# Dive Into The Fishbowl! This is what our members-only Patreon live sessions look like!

Hey, it's AT time. My name is Ron Friedman, and today on Animation Trainers, we're going to fulfill a request we've received from a few folks and give you a sneak peek into what our weekly fishbowl sessions on our Patreon page are like. And to make sure you don't miss any of the other videos that we post here on Animation Trainers, please take a moment to like this video, subscribe to our channel, and switch the notification bell to all. And check out the links in the description below to our website and to our Patreon page, where you can learn animation live with me online for $2 a week. And speaking of those live sessions, I've had a few people ask me what exactly those sessions entail. I figured the best way to explain it would be to show you. So here now are some clips from feedback that I gave to a couple of our trainees over the last few weeks.
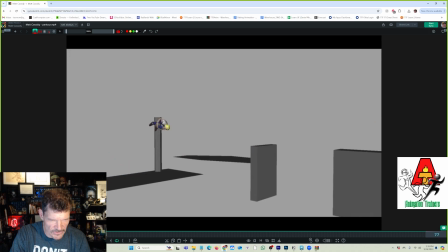(0:48)
Cool, so something about that land here feels a little soft. Do you see what I mean? Yeah. So I think that if there was more of if there was more of a drag here,
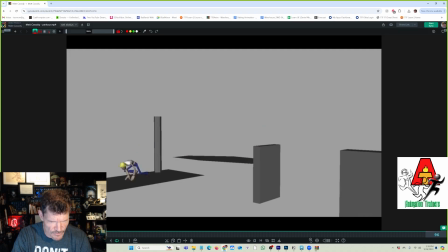(1:03)
so that the character was like kind of holding back and the upper body was dragging behind, because right now it just stays in a ball the whole way down. If he opened up higher, so that he was kind of like this by this point, and then his arms are coming out, and then so that by the time he gets to that point,
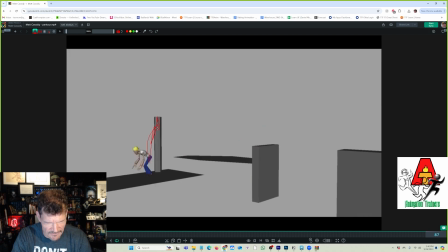(1:22)
that hand is kind of like up against the wall and trying to kind of like give himself some stability while he's reaching down and the feet are coming down. And then that way, boom, when he hits there, that change is going to make that feel a lot more squashy, stretchy, and you're going to like feel that change more.
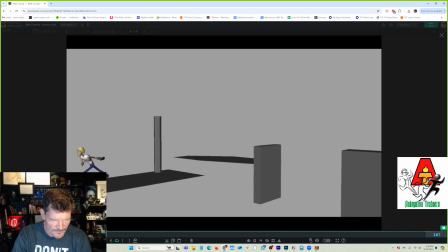(1:39)
And then have him push off, you know? And then same idea here.
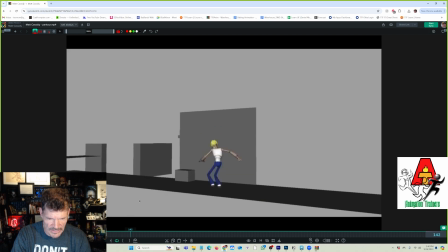(1:45)
I think that there's an opportunity there to kind of just allow him to kind of be like, it looks like that's as tall as he ever gets. But I think that we could, if by having him go longer than that or get into that sooner or something so that he can then really kind of crunch down here and we feel that more.
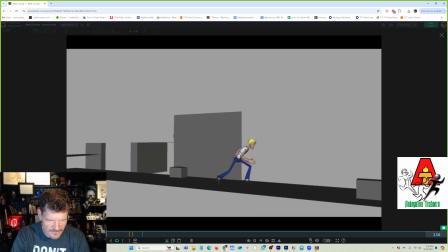(2:04)
Something about that just feels a little soft. Okay. See what I mean? Yeah. All right, great.
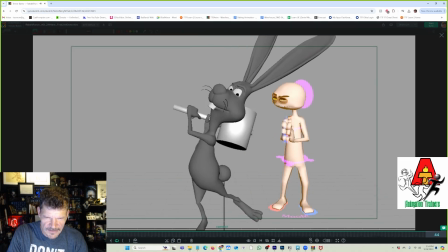(2:10)
Very good.
One of them's coming at me. I let him have it.
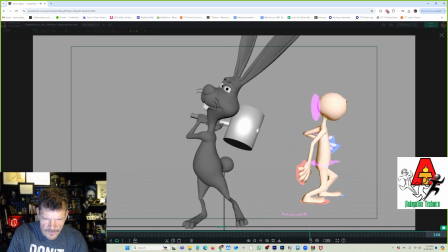(2:15) Another one kept at me from this side. I let him have it. I started to swing left and right.
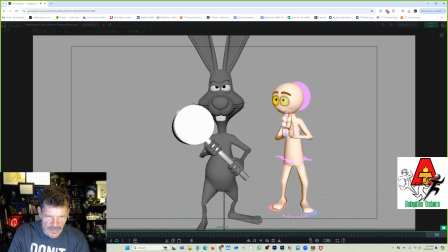(2:20)
All right, cool. So I think that this is really nice.
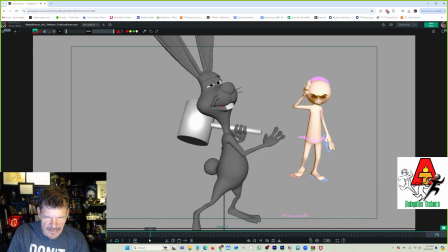(2:24)
I think that there's something about this I let him have it.
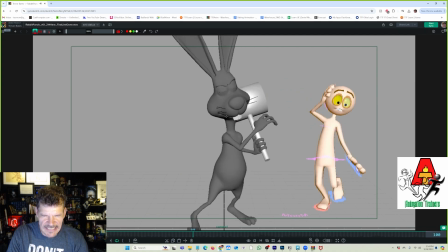(2:30) I let him have it.
Do you see how it doesn't have, we're not really seeing the mouth open? Because of the you know, mouth being down and stuff.
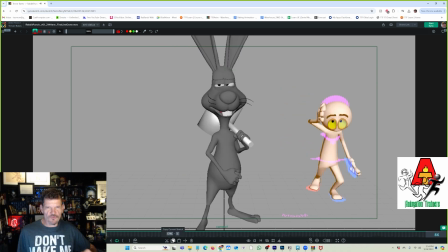(2:42)
So I wonder if you couldn't do something more where it was like, I let him have it.
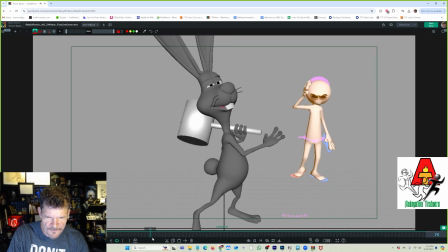(2:47)
And so his head starts higher. So like here, he's like, let him.
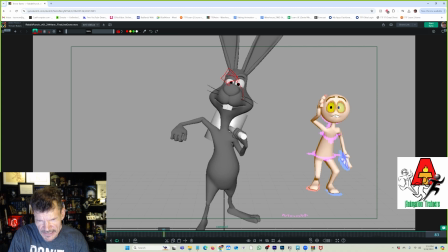(2:54)
And so like the nose is up here and it's almost like he's looking, you know, down his nose. So his mouth is up here. You know what I mean? And his chin is up here and the teeth are here and it's a long neck.
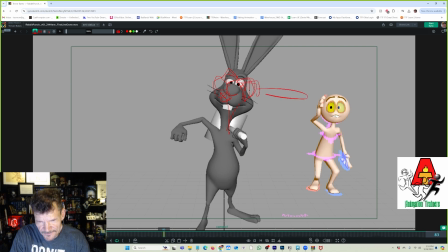(3:06)
So he's, you know, his head is back like that, you know? So that way when he's have it, so as he's saying have it, you could get this real nice big mouth on the way down to that, you know, have it.
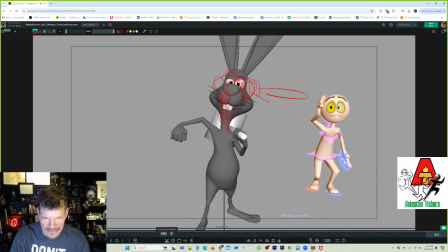(3:20)
And that way you get a nice big change. Because part of the issue here is that, like, if we look at the height of the nose, this is how the height of the nose is right now. And then it comes down here and it's there. So that's not actually a huge difference between those points.
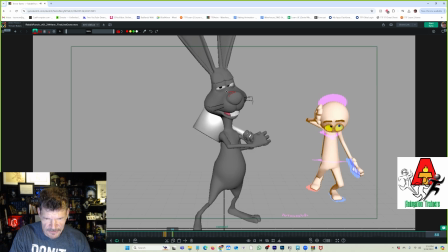(3:37)
So if instead, you know, between here and here, if the nose was all the way up here, like the top of the nose was up here, so that it came down and then now you have the nose down there, that's going to be a nice big change and you're going to read that more. Does that make sense? Yeah, that makes sense.
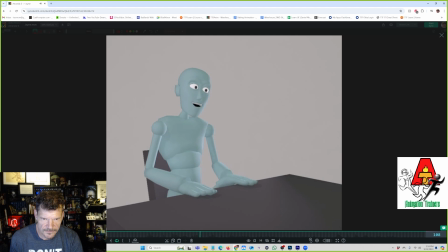(3:53)
Yeah. Cool.
What the hell happened back there? Start with the part where Jen gets knocked out by a 90-pound girl, because I don't think that's ever getting old.
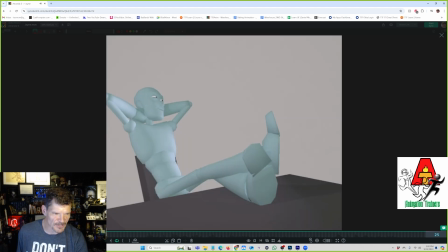(4:01)
Okay.
What in the hell happened I like back that. there?